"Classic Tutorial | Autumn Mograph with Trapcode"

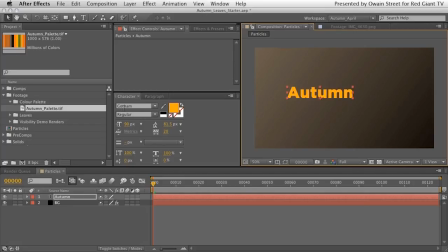(8:31)
You can see that the typeface I'm using actually is Gotham. It's actually, I think, Gotham Black, that. And that's at 90 points. In fact, I'm going to scale that up a little bit. I'm going to make it 110 points, something like that, a little bit bolder. Okay, and contextually click again,
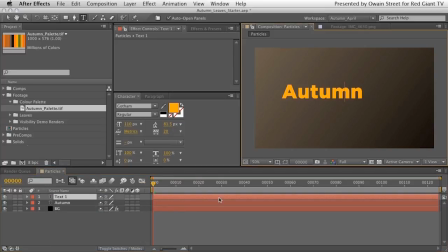(8:49)
new text, and I'm going to type the word colours. Okay, and just drop that down, and actually I think we're going to make that Gotham rounded, and let's just scale that down so that autumn's a little bit bigger.
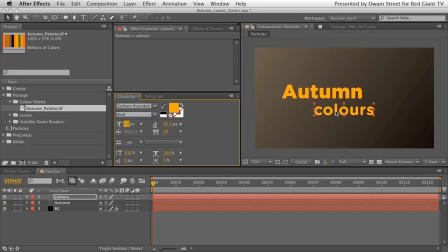(9:06)
Let's take that down to 90 point, and just the tiniest bit of type design, we're just going to arrange the L of colours the centre of the first stem of the M of autumn, and that's it. That's as far as the design's going to go, as far as the typography is concerned. Just centre those up in frame, like so. We may as well choose some colours, mightn't we, while we're here.
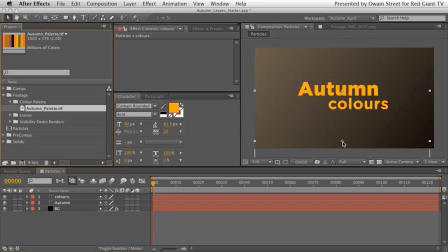(9:25)
So, again, grab our autumn palette, bring it over, scale it down again to get out of the way, like so.
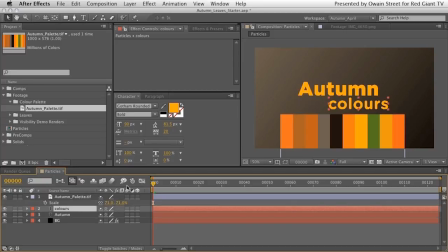(9:33)
And I think autumn probably can stay that colour, but let's make colours something else. Let's, again, click our eyedropper, and let's choose, oh, I don't know, let's keep colours that way, actually, and let's make autumn this bolder orange.
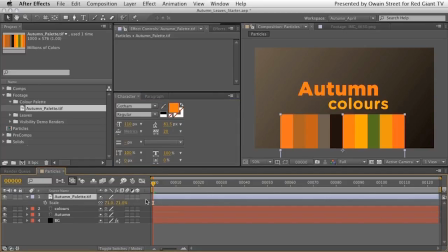(9:50)
Okay, that will do for now. You can make these any colours you want.
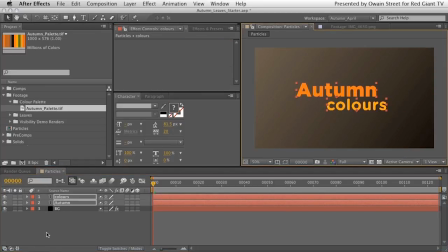(9:54)
In fact, you can do, you know, any of this is totally editable, obviously, and totally tweakable to whatever you want to do. So what I want to do, actually, is I want to continue the theme of some lighting being up here, although we haven't obviously created any lights yet. And so one way in which to do that,
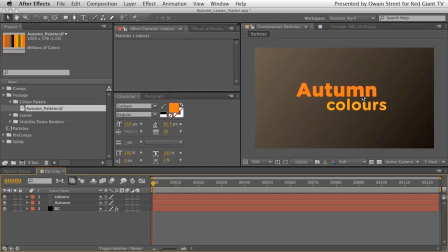(10:09)
to add a little bit of the idea of depth to this type without going into a 3D application, is to use layer styles.
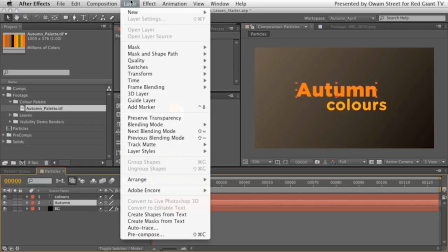(10:14)
So after selecting your layer, you can either go up to the layer drop-down menu at the top here and select layer styles from there,
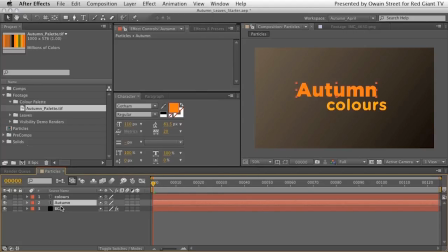(10:21)
or we could contextually click on the layer in the timeline.
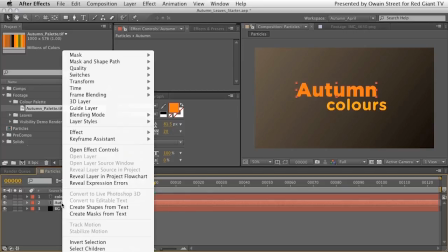(10:24)
To do that, simply right-click on your PC or control-click on your Mac to bring up the layer menu and select layer styles.
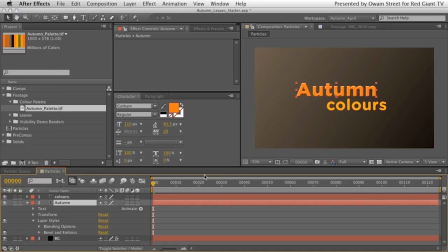(10:30)
Now navigate to Bevel and Emboss and let go of the mouse to select it, and perfect, the style has been applied. And as you'll see here in our timeline window is a layer styles dialog box and bevel and emboss. If you just open up those options, you'll see we've got style, technique, depth, etc. Well, let's just increase the depth to, say, 125%.
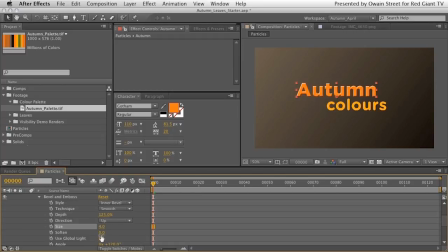(10:50)
Let's take the size down a tiny bit, and we won't soften it. I think leaving that hard-edged on this particular part of the type is fine. And again, can you see what's happening? There's like a glint.
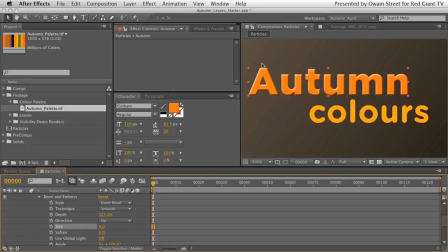(11:01)
If we just zoom in, Command Plus on the keyboard, you'll see that there's like a little bit of a glint now, highlight running on the sort of the left and top edge of this type, and then at the bottom and to the right slightly, the type has been darkened down.
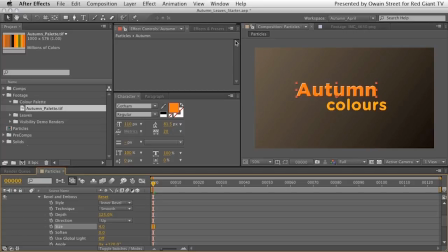(11:15)
So again, it's a very quick 2D solution to creating the idea that there's some light up here being shone down and hitting these elements, and that's precisely what we want here. I'm relatively happy with that.
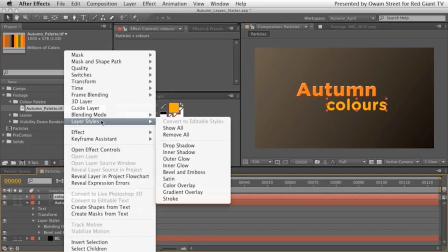(11:30)
Again, I'm going to contextually click on colours, I'm going to go up to my layer styles, and I'm going to select bevel and emboss again.
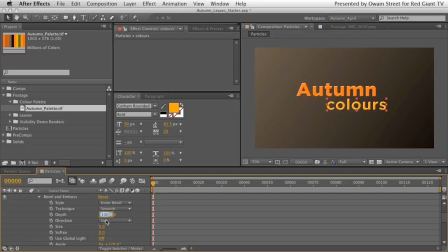(11:36)
And in this particular option, I'm going to increase my depth to 150. I'm going to zoom in again so I can see what I'm doing.
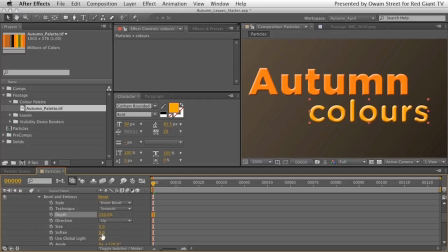(11:43)
And I think, you know, that's pretty nice. I'm going to soften it maybe a little bit, something like that. And that just, I think with this kind of rounded type, actually, it probably works even slightly better.
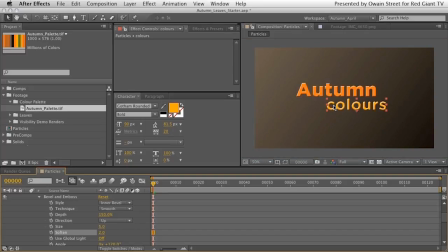(11:56)
And again, it echoes the lighting, which is really the key point at the moment. So with those done, what we want to do is now pre-compose these layers. And the reason we want to pre-compose these primarily is because we've used layer styles.
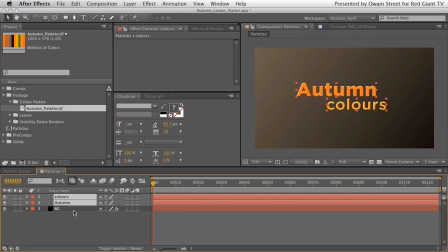(12:12)
I know that shortly in this sequence, we're going to be animating a camera really up close towards these. As we move really, really close to the type, what happens is, especially when we have depth of field switched on, which we will be doing, the layer styles kind of freak out a little bit, because it's to do with the way effects are ordered inside After Effects,
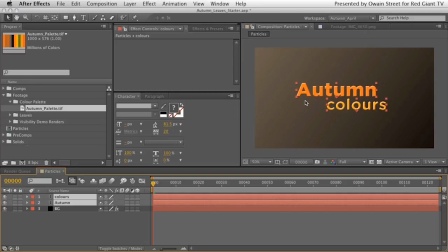(12:31)
and basically it tries to apply a layer style to the layers after the depth of field has been applied.